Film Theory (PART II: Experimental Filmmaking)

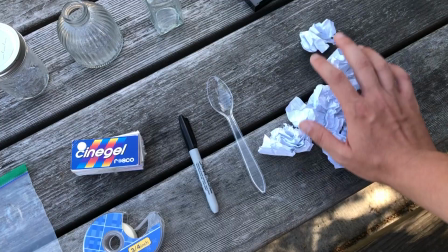1222s
and you'll see shortly why I brought along the paper. Oh, one more item.
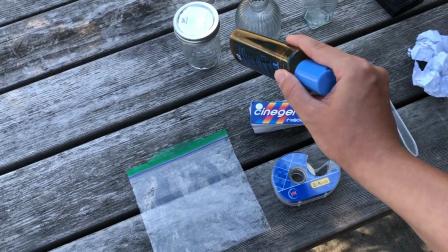1230s
Almost forgot. So with the glass, you know, the glass is really important.
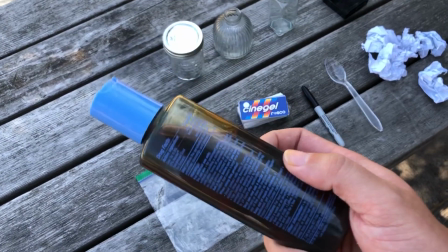1237s
Like, if you find a good piece of glass, just keep it for your whole life. But aside from glass,
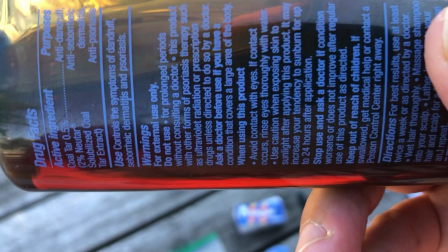1242s
you can use like plastics and that have liquids in it of like different colors
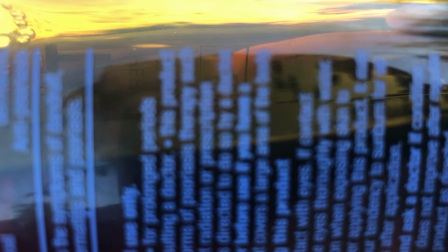1246s
and whatnot. and you know provide different quality I mean the text on
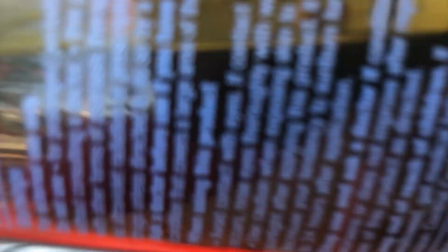1251s
it is sucky but if you find the right angle and enough light
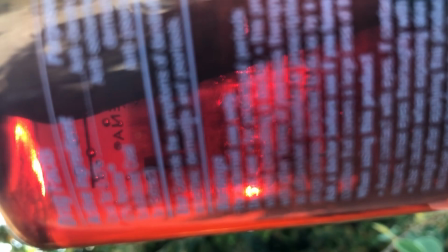1256s
it will give you some very interesting
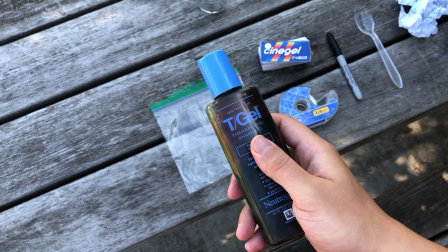1262s
qualities to it so this I just brought with
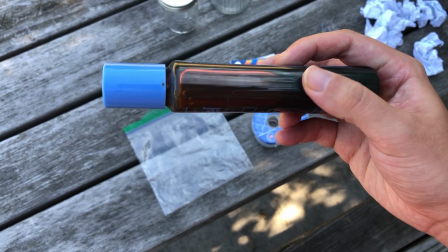1268s
us I haven't gotten super deep into using colored
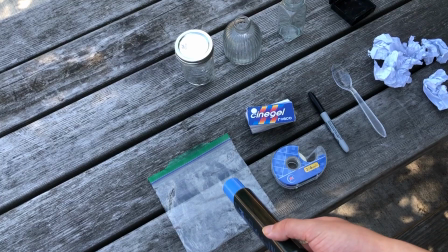1274s
oils and stuff right now i'm not even there yet in my opinion like i still have to like i'm not done
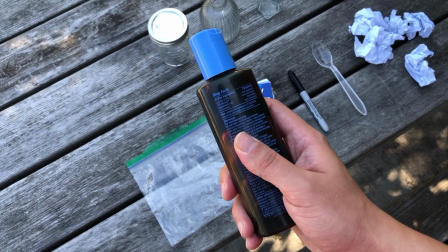1280s
exploring just these you know basic items so i'll eventually get to this um i've
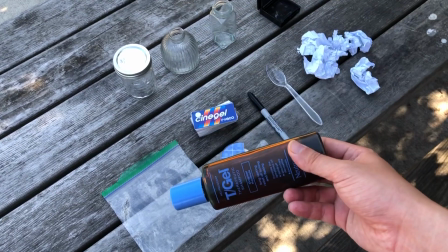1286s
used it in some some of my films um if you look at my instagram is uh
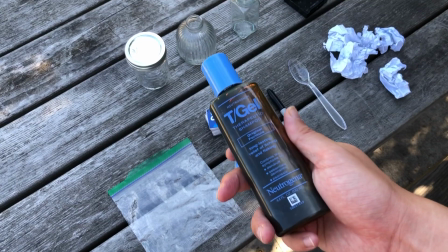1291s
mythical pigeon tv i think i got like five or six short
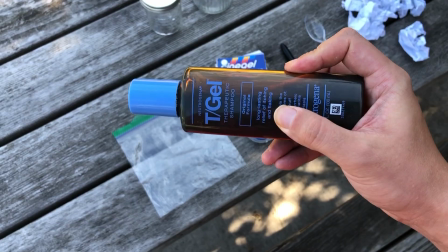1297s
experimental films up there one of them is utilizing this piece in particular
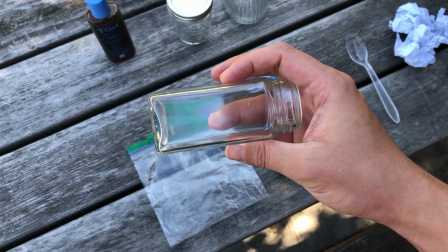1301s
and this piece of glass was the first glass I was playing around
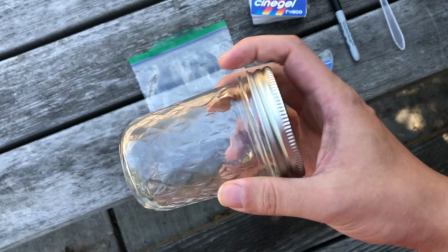1307s
with.
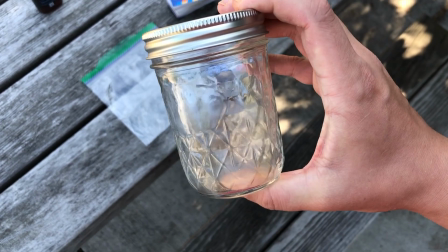1310s
But this one right now is my current favorite and you can also put water inside your glass
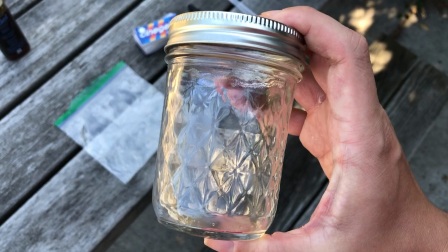1320s
and it will refract the light in very unique and interesting ways and give it kind of a liquid quality and it's just really pretty.
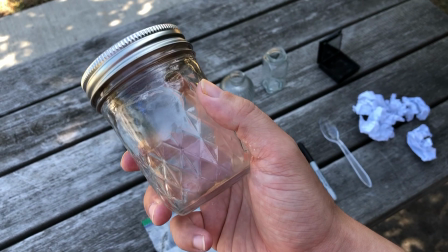1331s
Uh, so, okay, let's get back in and let's just shoot something really, really simple. I saw some pretty flowers up along the way.
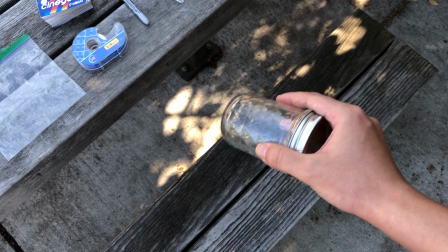1339s
Um, and I'm trying to find an area that has like good dynamic lighting, which is basically, uh,
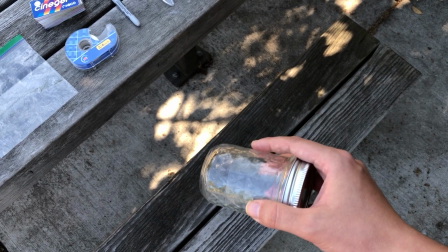1349s
with the wind moving the, the branches and you got the shadows moving and
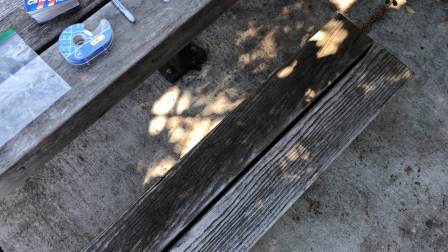1354s
get a little bit right now and it's just really really nice so wow okay we got a little bit lucky got the
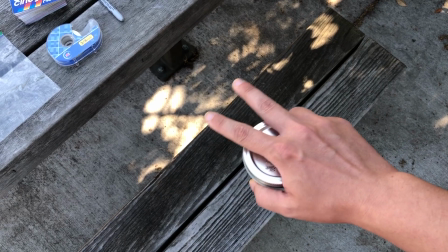1361s
wind coming through so yeah just looking for dynamic lighting personally i
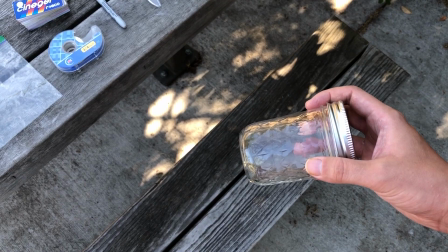1366s
like that movement is interest um but
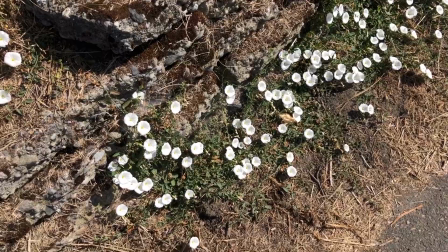1371s
okay let's go and film i just walked to the other side of
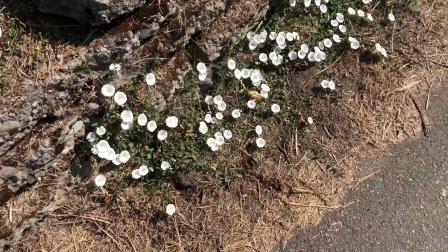1375s
the park i noticed these uh morning glories um earlier and
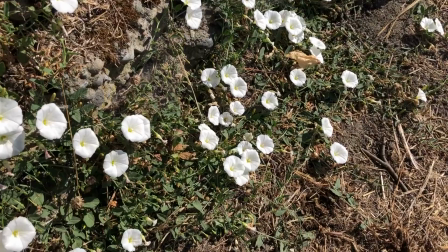1381s
thought they were really pretty and we all like taking pictures of flowers and
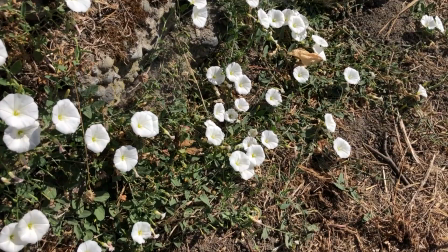1387s
it's very easy they're just stunningly beautiful by themselves but we're going to abstract it a
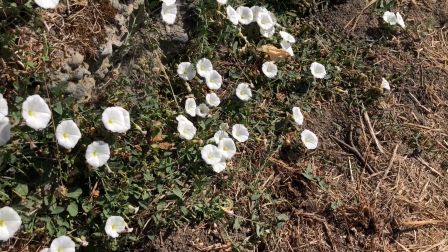1392s
little bit and make it our own and just just experiment
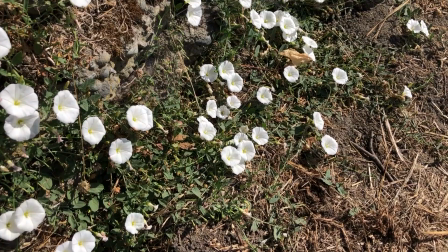1398s
typically you know photographers or filmmakers typically say I take pictures because I want
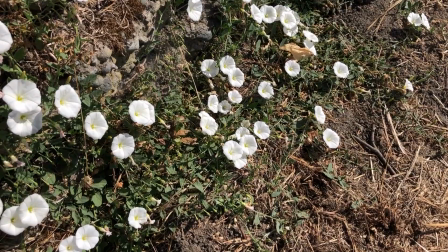1404s
to know what they look like and that's exactly what we're going to do.
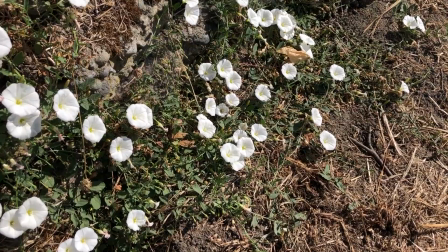1408s
And we're going to use our intuition for this. Don't try to overthink it too much, use your gut feeling.
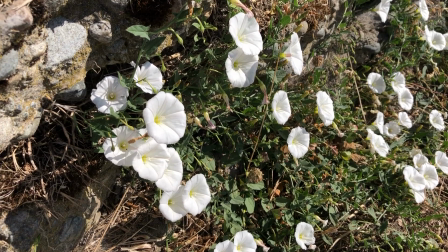1417s
And what's nice is we got a little bit of a breeze, so we're getting some movement here,
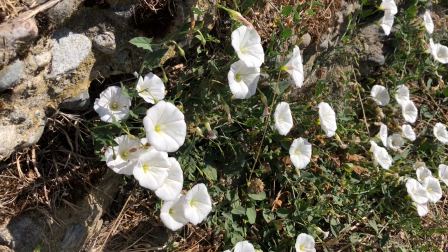1425s
which is, I always try to find,
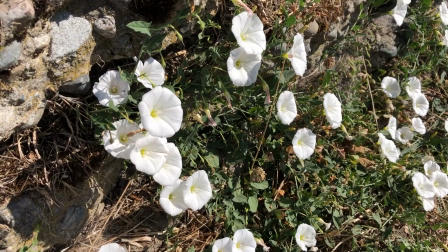1428s
just gives the plants a little bit more life but